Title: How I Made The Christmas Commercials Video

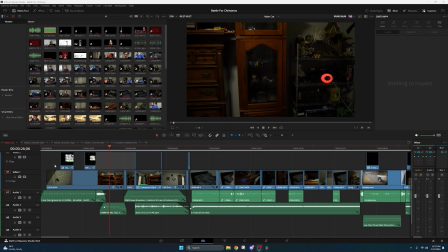(0:00)
Battle for Christmas. More like a battle for my sanity. Hey guys, I'm Aden. Welcome back to the archive channel, and today I'll be doing a breakdown for my newest video, Christmas Commercials, or as it's called in this DaVinci Resolve
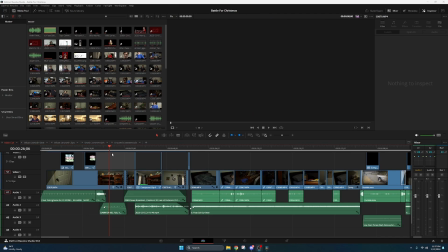(0:16)
project, the Battle for Christmas, because yes, this was part of a 5-part crossover, and I happen to be part 2. I'm going to be going over everything today,
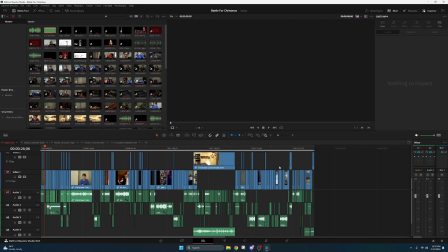(0:28)
so I'm going to start at the beginning of the timeline all the way over to the end. If you're interested in a particular part, check out the chapters below, as well as the link to the original video down in the description. I'll be honest with you, I don't have all the footage for this one.
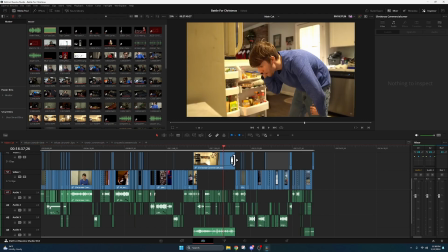(0:45)
So the Denver conversation, we're just going to be using the actual video because I don't have the phone call anymore.
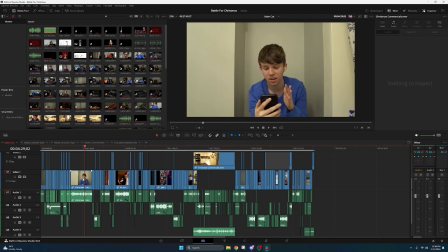(0:50)
And same for the J clips. So just letting you know up front about that. Everything else I managed to keep, and I'm recording this video now so I can get it done and then delete all the shit off my hard drive because it's taking up an asinine amount of space.
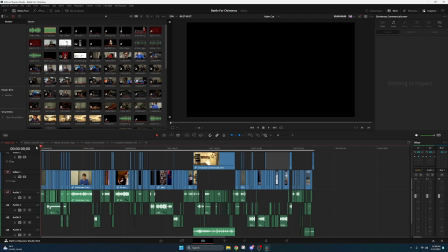(1:04)
But that's it for the intro. Let's go ahead and start at the very beginning.
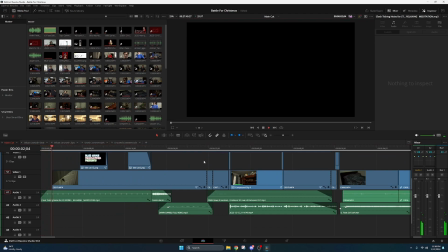(1:09)
What a great place to start. So this intro was sort of inspired by the opening to Back to the Future.
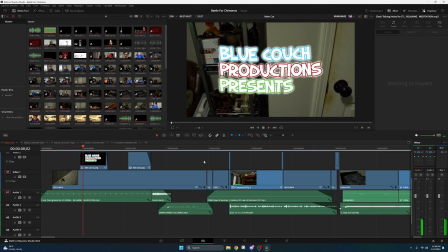(1:17)
And if you've watched that movie before, you sort of just see Doc's house,
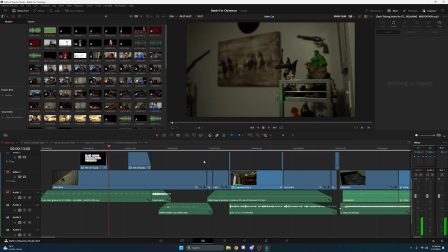(1:21)
and the news station and the plutonium and Einstein's food and all these little inventions.
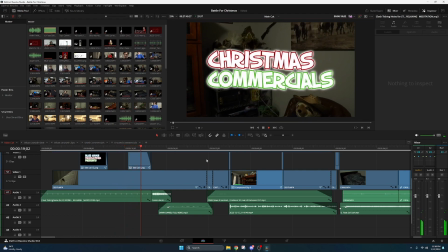(1:26)
I wanted to do the same thing here to give you an idea about who the character is and sort of what we're doing in this video.
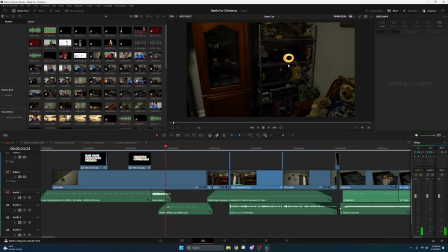(1:34)
That's a fake alarm sound, by the way. This thing was quiet the entire time. And you know how alarms, after they were done playing, will sometimes play a radio station or something? Well, in this universe, it instead plays the Damn Daniel theme, which I think is funny.
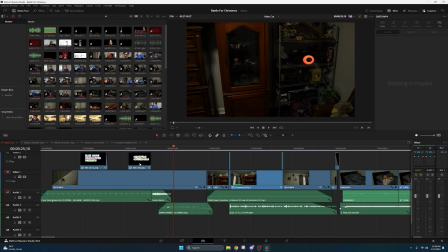(1:51)
Also, if you're curious about these title cards, these are just standard PNGs. But I added the Mr. Alex Tech Magic Animate V3, which is awesome, and then enabled this sort of waviness so they move normally. Anyway, let's continue on. This pan shot took an ungodly amount of time.
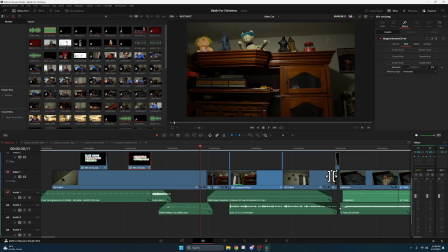(2:11)
I know you see all of these cuts here, but that's for VFX. This entire thing from here to here was done in one take. Not the first try, but one take. And what made it way more complicated was a couple of things. One, I'm using a tripod to pan up and down,
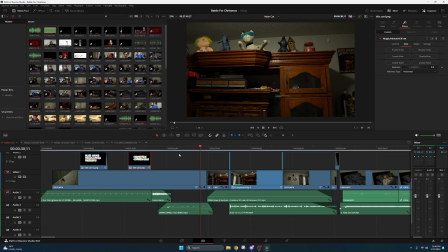(2:31)
and you got to do it at a certain speed because if there's any jerky movements, it's going to pick that up on camera and look bad. So I had to be real gentle each and every time I was doing this, and if I fucked up once throughout the entire minute-long take, you got to do it all over again.
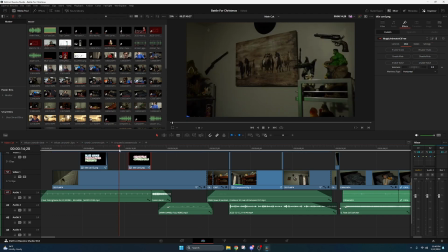(2:48)
The other thing that was a massive pain in the ass was I was also doing the focusing.
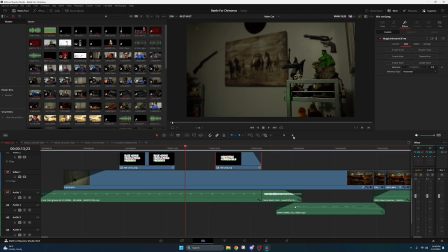(2:55)
So a great place to see that. See this little horse picture? If we hit play, now it's suddenly in focus.
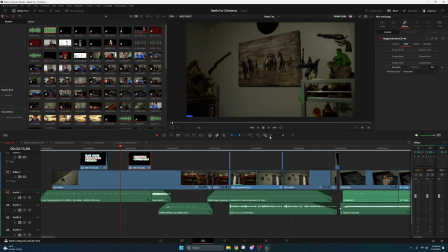(3:04)
Jeez, how epic is that? Not very epic when you're the one having to tap on the screen to focus on certain points. And this is the only part in the video. It does it multiple times during this shot. And each time you tap on the screen, you're slowing down a little bit and you introduce the possibility for more jerky movement.
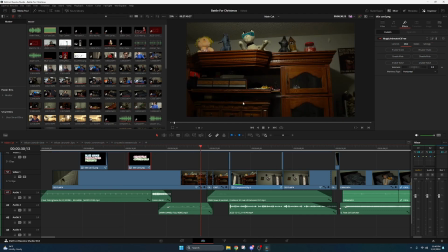(3:23)
So that fucked up a lot of my takes as well, unfortunately. But yeah, the one we get here is the one that managed to work out, but it took several hours.
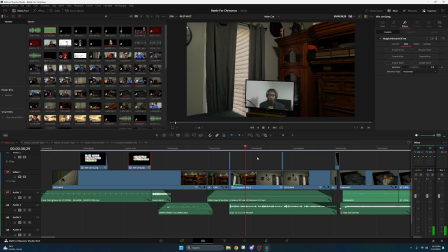(3:32)
Then we got this Ramzan news clip. I'm going to show you briefly what that looked like.
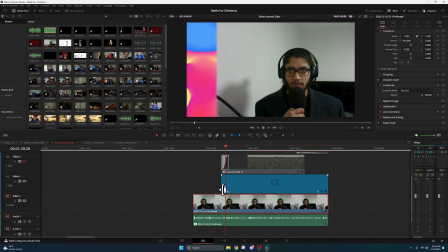(3:39)
So we got the take Ramzan sent me. And then what makes up this newscast is a couple of different things. This here is Whip background, an effect from the Editor Collection by Jake Whip. It's paid, but you get a lot of cool epic shit, including this, where you can literally just make your own background and add film grain, which is awesome.
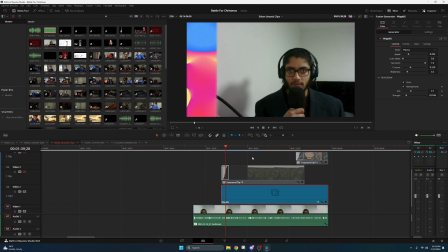(3:58)
And what I use this for is to kind of recreate the Last Week Tonight John Oliver sort of news set.
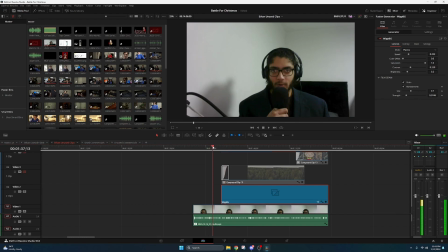(4:04)
So how it works is we have Ramzan here, and then with a little bit of keyframes,
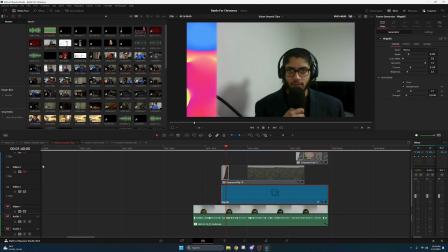(4:10)
we move him over while the background comes in. And then to finish it off, I made these little rectangles. You might have seen these in a bunch of other Blue Couch Productions videos. Put some stock footage of the forest for the Chappaqua Equa segment,
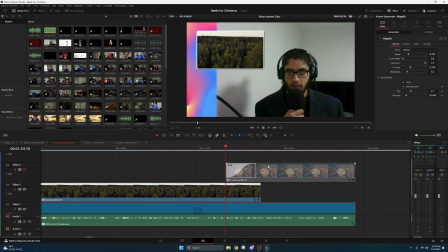(4:26)
and I even made one for the Stewie Griffin's dead body one, even though you don't actually see it in the video. This was just something I made for me, I guess.
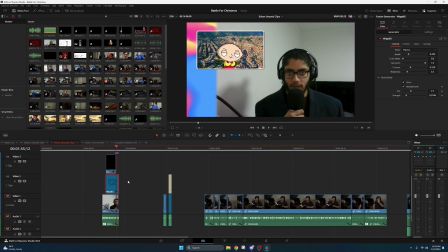(4:38)
But if you're interested, actually, I can go ahead and post this full thing, as well as all the other deleted scenes in a separate video. But I just won't have time to talk about all of them today. That part was not difficult.
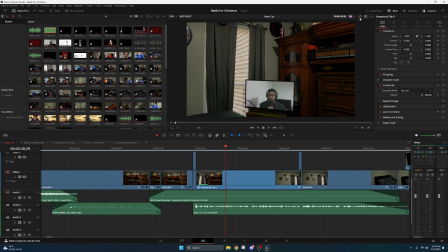(4:50)
The difficult part with this Ramzan shot was this. Yep, it was green screened and it was tracked.
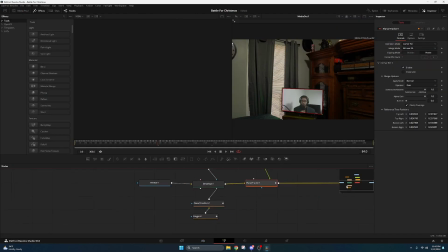(4:59)
So you know what that means. We hopping back in the Fusion page, baby. Oh my gosh, what are all of these nodes? Well, I can explain it. So here's that Ramzan news footage that we saw earlier. All this color corrector is doing is lowering the saturation to make it fit more naturally on a TV screen.
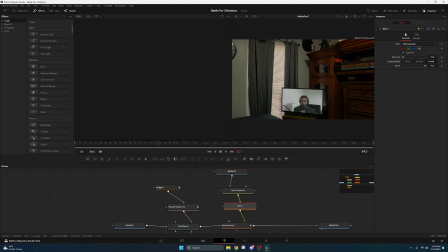(5:17)
I also added a bit of blur. Keep in mind, with the camera this far back, it would look really unnatural if it was super sharp. So a little bit of blur makes it look like you're farther away. And then we have the node that made it possible, and that is planar tracker.
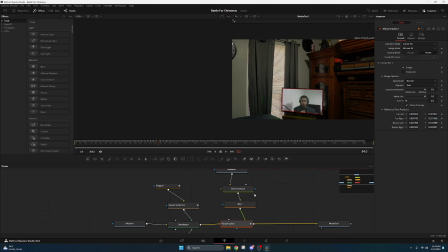(5:33)
So essentially what this is doing is it's taking a look, if we get rid of these real quick, it's taking a look at these crosses and it adds points on them and then
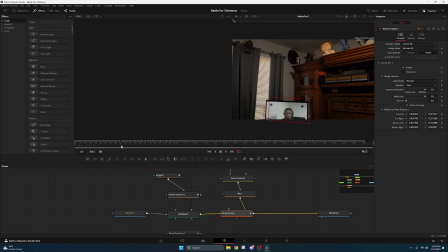(5:45)
tracks the position throughout the entire clip. And then when it's done, you can pin your footage onto the TV, and with the little merge mode of background over foreground, I can hide the footage inside the TV screen, which is pretty cool. So then you might be wondering what these things are.
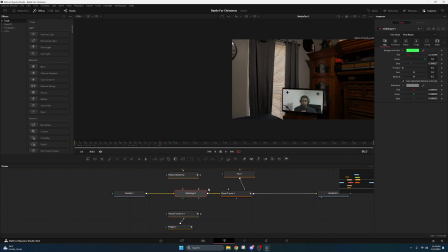(6:04)
Delta Keyer helps get rid of the green, and what these little nodes here are doing essentially is getting rid of the crosses and then getting rid of some of the green in the scene,
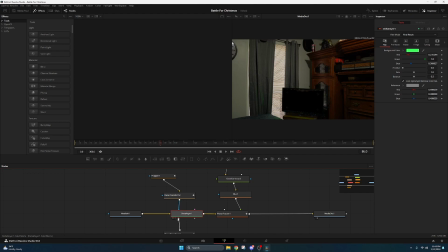(6:23)
I believe. Is this going this one? No. Okay, we had it right before. Lit. This was a pain in the ass to not only figure this out, but set it up correctly. This is sort of the same process I used for the J phone call scenes that we just won't be able to look at.
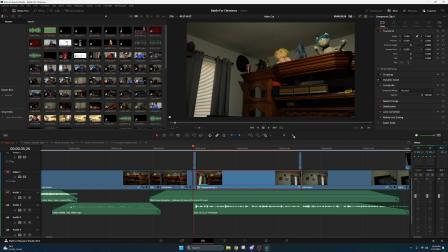(6:38)
Another bad part about this was I actually had to break it up into 2 separate tracks, because if we look here, you'll notice that there's no crosses here.
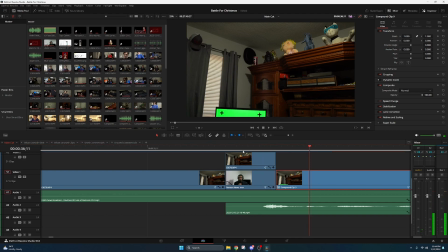(6:53)
The crosses only show up until we get further into the clip. So the planar tracker's not going to work.
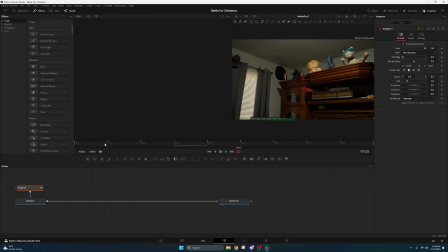(7:00)
So what do you do in those instances? You do them by hand. So this is me making a polygon mask for 1, 2, 3, 4, 5, 6, 7, 8, 9, 10 frames in here.
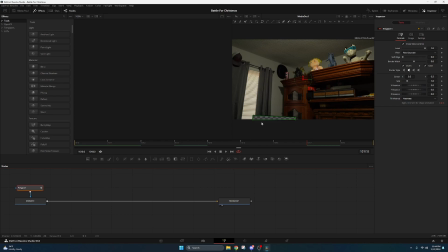(7:15)
And then what that allowed me to do was to put the Ramzan footage behind here.
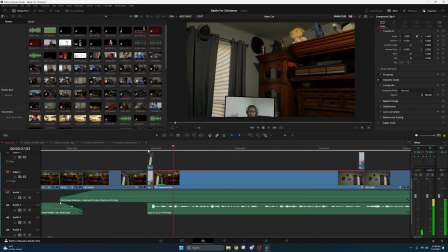(7:21)
So if we watch it from beginning to end, you'll notice kind of here, right?
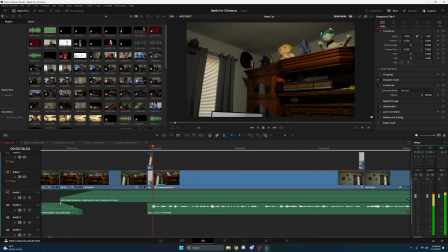(7:27)
So this is the by hand stuff. And all I'm trying to do is to keep it similar to this main clip.
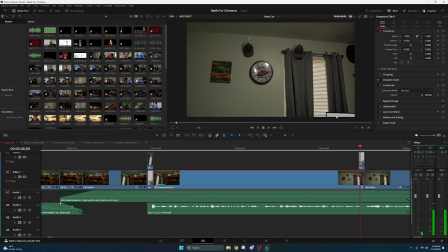(7:32)
And then the same thing here. This is by hand. Try to match it up to the end, which I think is pretty cool.
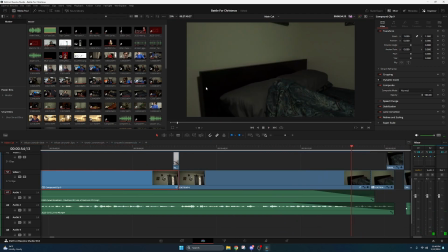(7:40)
You may be wondering, who's under those covers, Aden? Nobody. Because I did this shot by myself for several hours. So what this actually is a couple of pillows that I strategically placed to make it look like there was a body underneath there.
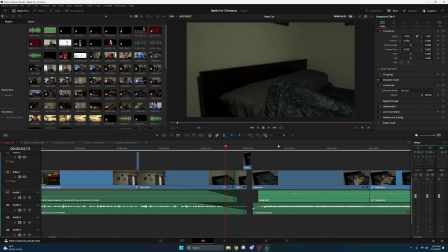(7:57)
That became a little difficult, though, because the next shot is me getting out of bed. So Aden, if you filmed this shot here and you're not under those covers, how did you get it to look like you were coming out in the next shot?
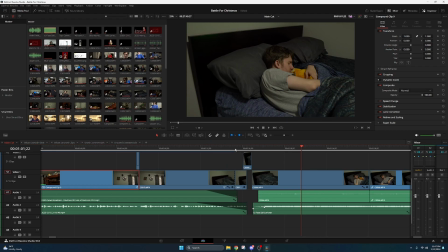(8:11)
And that's where creative transitions come into play.